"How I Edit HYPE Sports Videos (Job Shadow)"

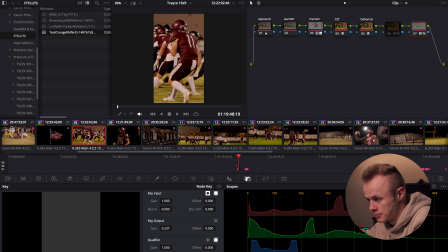[37:13]
I could make the green punch a little bit more. But this honestly looks really good, and there's no point in completely just going over the top if you don't need to. I just like to make it look kind of clean and cool, and that's good enough for me. I'm just going to apply this to the rest of them. So I'm just going to show you what it looks like without any sound design, just the basic music and footage edit.
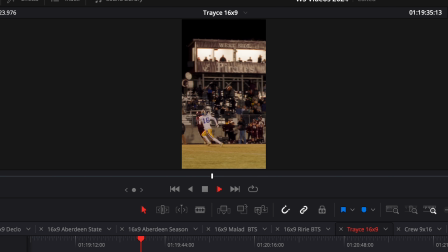[37:47] This ain't no regular thing. I came for the ring, you know what I mean. I shoot my shot and it's clean.
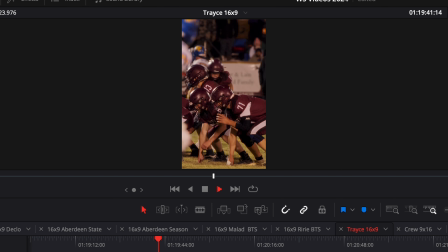[37:53] This for my city, yeah, this for my team. If you talking, it's hard to be nice. I play with all of my life.
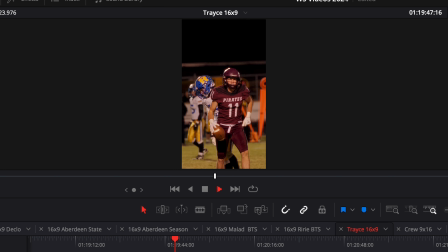[37:59] You see my name in the lights. Better keep right, I'm a champion. The game is in trouble. I've been in my depth for the piece of the puzzle. I got it for real. Rest in peace, and think twice if you next to me. It's West. This ain't no regular thing. I came for the ring, you know what I mean.
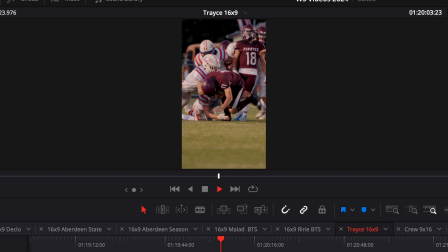[38:16] I shoot my shot and it's clean. This for my city, yeah, this for my team. If you talking, it's hard to be nice.
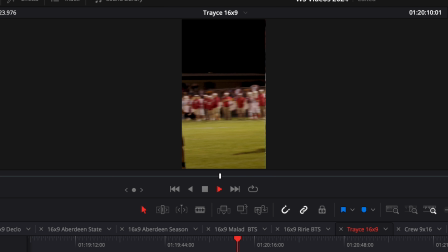[38:22] I play with all of my life. You see my name in the lights. Better get right, I'm a champion.
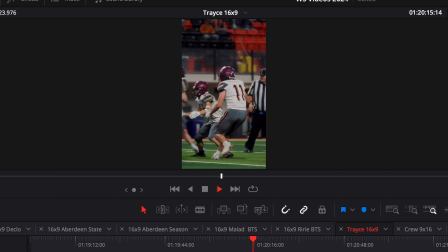[38:28] It's our repetition. I'm stacking these trophies. I'm good with addition. I spit like a pastor. I gave you the vision.
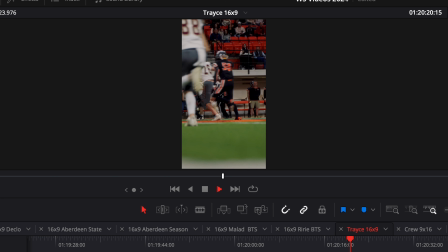[38:33] Up early morning, enough of the sleeping. My life is a dream, but you wishing you lived it. Haters get livid.
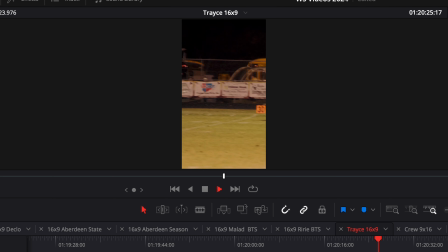[38:38] My pocket's Pacific. That's deep if you get it. So Tempur-Pedic. I sleep on the critics. Don't feel like competing. I'm hearing these tickets. Well, let me switch the flow, a new bounce. Coming to the den with a lion, I'm gon' pounce.
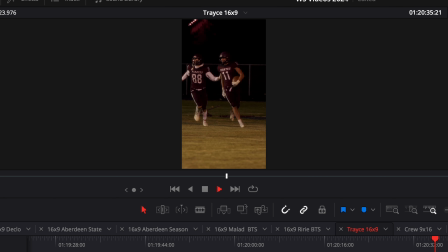[38:48] Shh. Know I've been a king for a while. Got a ring and a crown. That's the bling with the blow. What the team is about.
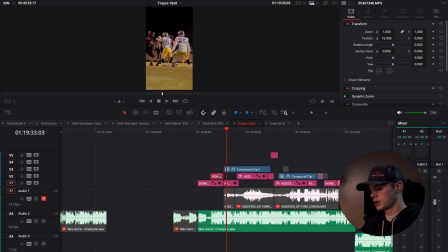[38:53] Champions.
So that's what it looks like, just the basic like footage on top of music look. But I think that the sound design really just brings it to life.
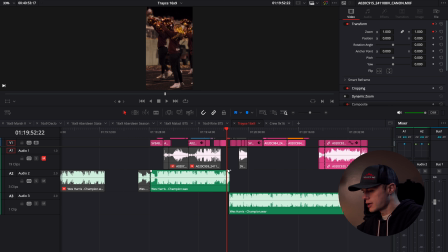[39:02]
And the way that I'm going to edit the sound is I'm going to break it down into layers. First layer is any actual game audio that I caught while I was at the game. And that's this one right here. So I'm just going to focus on this layer entirely right now.
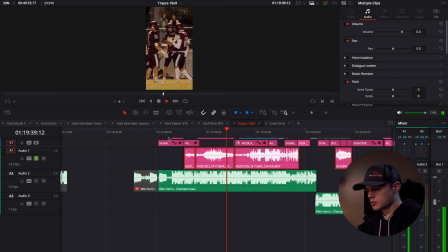[39:19] Trey Stone with the reception.
I like that, okay.
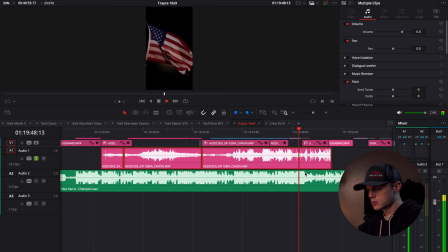[39:30] Trey Stone pushing his way ahead for 5. Number 16, Cooper Bryant.
Okay, so after he makes the play and it's over, the announcer is just saying, hey, Trey Stone made a good play. Ahead for 5.
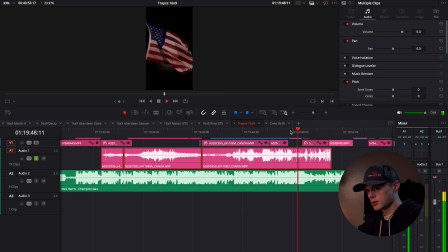[39:44]
And then there's, you know, some people clapping on the sideline right next to me. 5, I'm just gonna kind of lower that because I don't need that to be super loud.
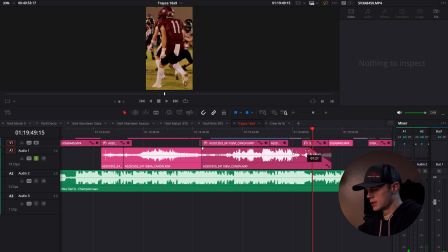[39:52]
8, 9-ish. 5, And then he mentions the dude on defense that stopped him, and that's not important at all. I don't need to hear about the people on defense. I'm here to focus on this one player.
You should think twice if you next to me.
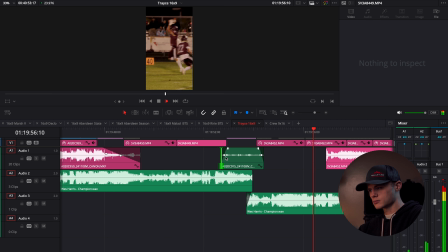[40:06] It's West.
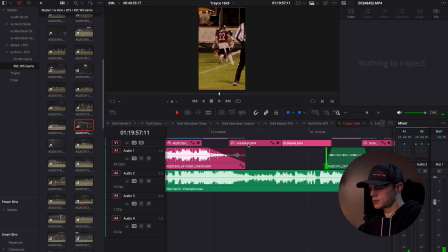[40:07]
And then before these beat drops, what I like to do, so some of these slower moments, they don't necessarily need sound design.
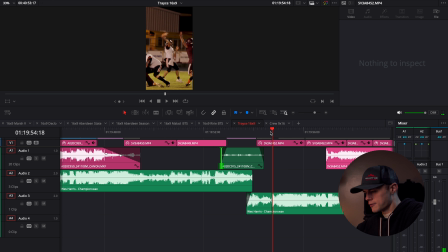[40:16]
I don't, you know, put a ton of effort into every single clip. Sometimes this stuff doesn't need anything because it's anticipation and you want it to feel like, whoa, what's going to happen? It's kind of empty. And so what I do to bring up the anticipation, what I'm looking for is risers. So stuff that, you know, is like, so I know I want a good riser for that part.
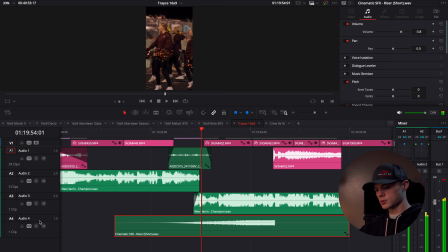[40:37]
So here's what it is with just the riser. So right before the beat drop is when I'm going to have that. Yeah, you can kind of feel like an absence of a deep bass when the riser goes out.
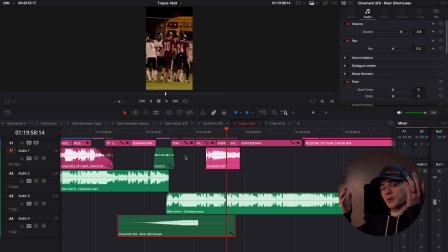[40:57]
You're like, because it's like, and then right before the beat drop, it goes out, and you're like, wait, what? Where is it? Let's just see if you can feel it again right here. Right there. Right before. Doing it up until the beat works.
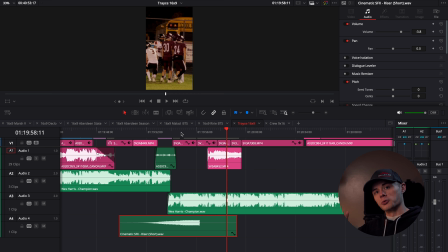[41:13]
Sometimes I like to have the riser cut off right before so that right before the beat hits, you're left with this bit of anticipation like, you're just holding your breath waiting for it to hit.
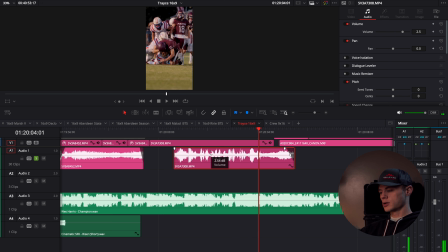[41:23] Trey Stone with quarterback keeper gets up to about the 25.
And during moments like these, when I have, you know, commentators talking, I'll actually lower the music so that it doesn't feel like they're competing to talk.
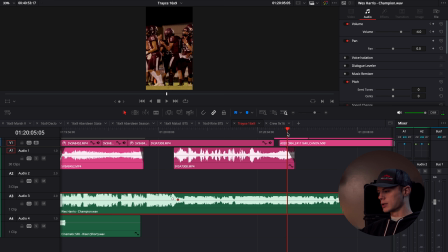[41:40]
Because while I want the music to be there and evident and cool, I do want to allow for some of these commentators to talk about the players.
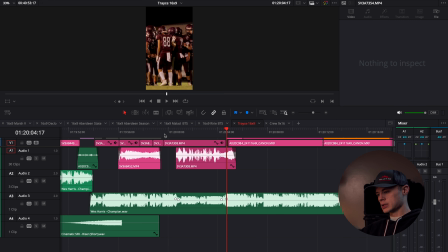[41:52]
Because what's more hype than, you know, having somebody actively, while your footage is going, saying, what a good play, number 11 makes it to the 25-yard line, you know, like.
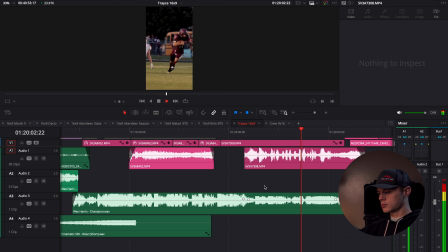[42:01] Trey Stone with quarterback keeper gets up to about the 20.
I lower that just a bit in the middle there. And yeah, that's pretty much just my process of sound designing.
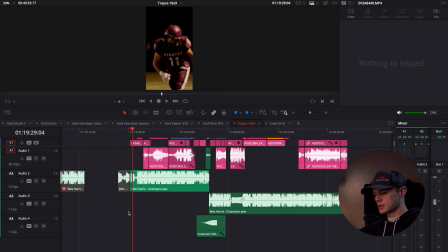[42:12]
I might add some anticipation, maybe some risers at the beginning of the edit so that as you're getting into it, you're like, maybe a whoosh or two.
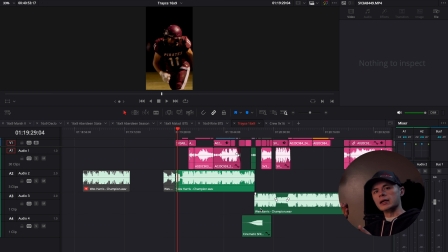[42:20]
Something I've also done in the past is add in like sound effects of, you know, players being hit.
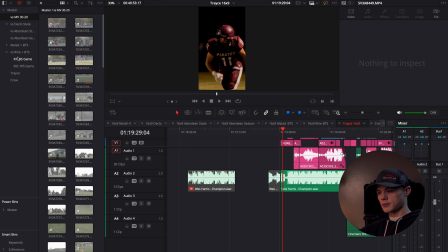[42:26]
For example, I'll show you what I mean right here. So like some blocking. I've never personally done it, but it also works to like mic up a player. I've never wanted to interfere with anything, but I know that it's definitely possible to just put a microphone on a player and you can kind of capture them actually, like, you know, screaming after they score a touchdown or stuff like that. That'd be, I should do that. I should honestly do that. As I'm saying it, I'm like, why have I never done that? But yeah, that's my process of sound designing. I just go through and try to get the natural audio of them, of the, you know, the crowd cheering. Sometimes I'll find some fake cheers if I don't have any actual sounds of the crowd at the game. And then I throw in like risers and sound effects and see if I have any commentators saying anything about that player, and then see if there's any. If sometimes it seems a little dramatic, I just got to tone down the sound a little bit. But adding in those hits, the players getting, like, you know, the blocks and the tackles and the catches and whatever else, you can't necessarily hear all of that sometimes because maybe they're on the other side of the field, or maybe the crowd overpowers the sound of them getting hit. But sometimes it's a good tackle. It's nice to have the ability to add all of that in post.
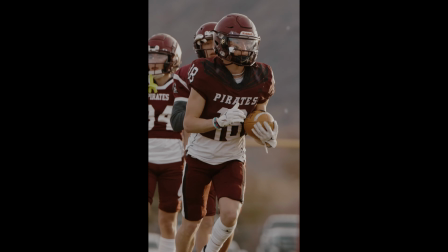[43:46]
So in previous football videos I've made, I've had some pretty intense visual effects and overlays on top of them. I'm going to be putting some of those into these, but not a ton. All you got to do is buy some overlay packs. I don't know if I necessarily have any that I recommend.
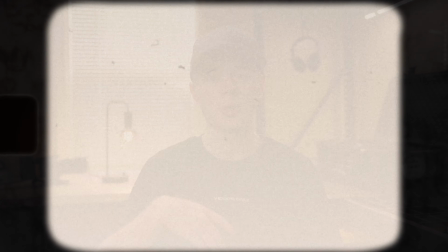[44:01]
And then you just take those overlays, throw them on top of your footage, turn down the opacity, and figure out, you just figure out what works best for you.
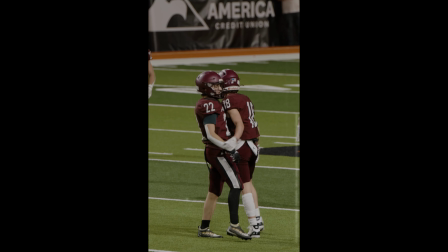[44:07]
Light leaks can act as some great transitions. Same with like glitches. I actually just custom make my glitches.
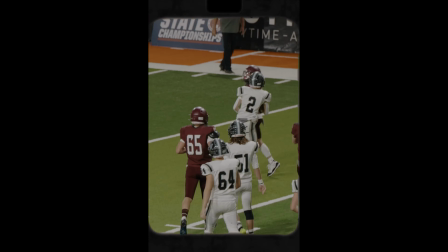[44:14]
I just change couple frames before and after the clip's cut. Film burn and Super 8 overlays give your footage kind of like a nostalgic and old-timey look.
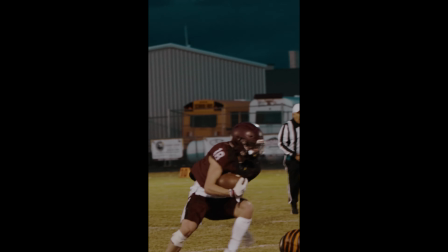[44:23]
And then with some of my more intense visual effects that I've done on some of my past football videos, those take a lot of time. And to be completely honest, I'm already behind a little bit on getting these edits back to the players. And so I simply just don't have the time to go through and do those crazy keyframing and masking and matte alpha type stuff.
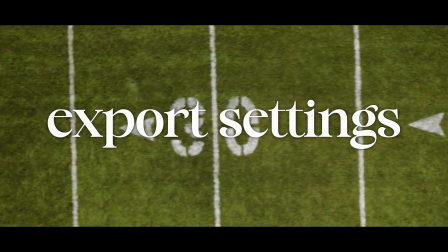[44:41]
I just don't have the time to do it. Okay, and the last thing for this video is just my export settings.
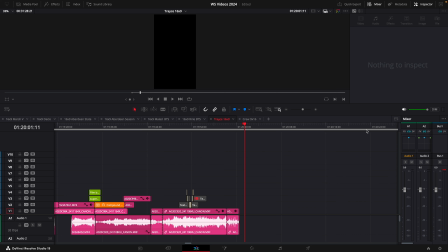[44:49]
Just gonna put an in point at the beginning of the video and an out point where I want it to end.
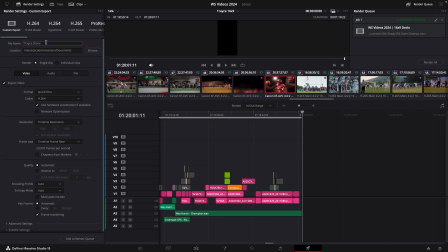[44:53]
Then go into the delivery page, type in my name, and then honestly, it's pretty straightforward. I use Apple products between my Mac that I edit on, my phone and iPad that I upload stuff with, and so QuickTime is the best format for me. If you're using Windows, I think MP4 is better. Neither one is wrong, and I think both QuickTime and MP4 will work on both, but I know that QuickTime is more optimized for Apple, and MP4 in general is better for Windows, from my understanding.
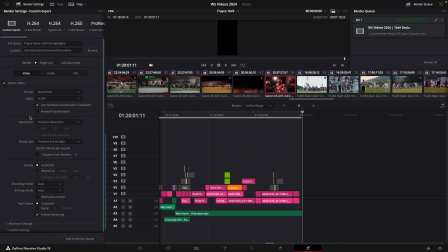[45:25]
I just keep it at H.264. Timeline resolution is fine because I'm just gonna upload in vertical 1080p.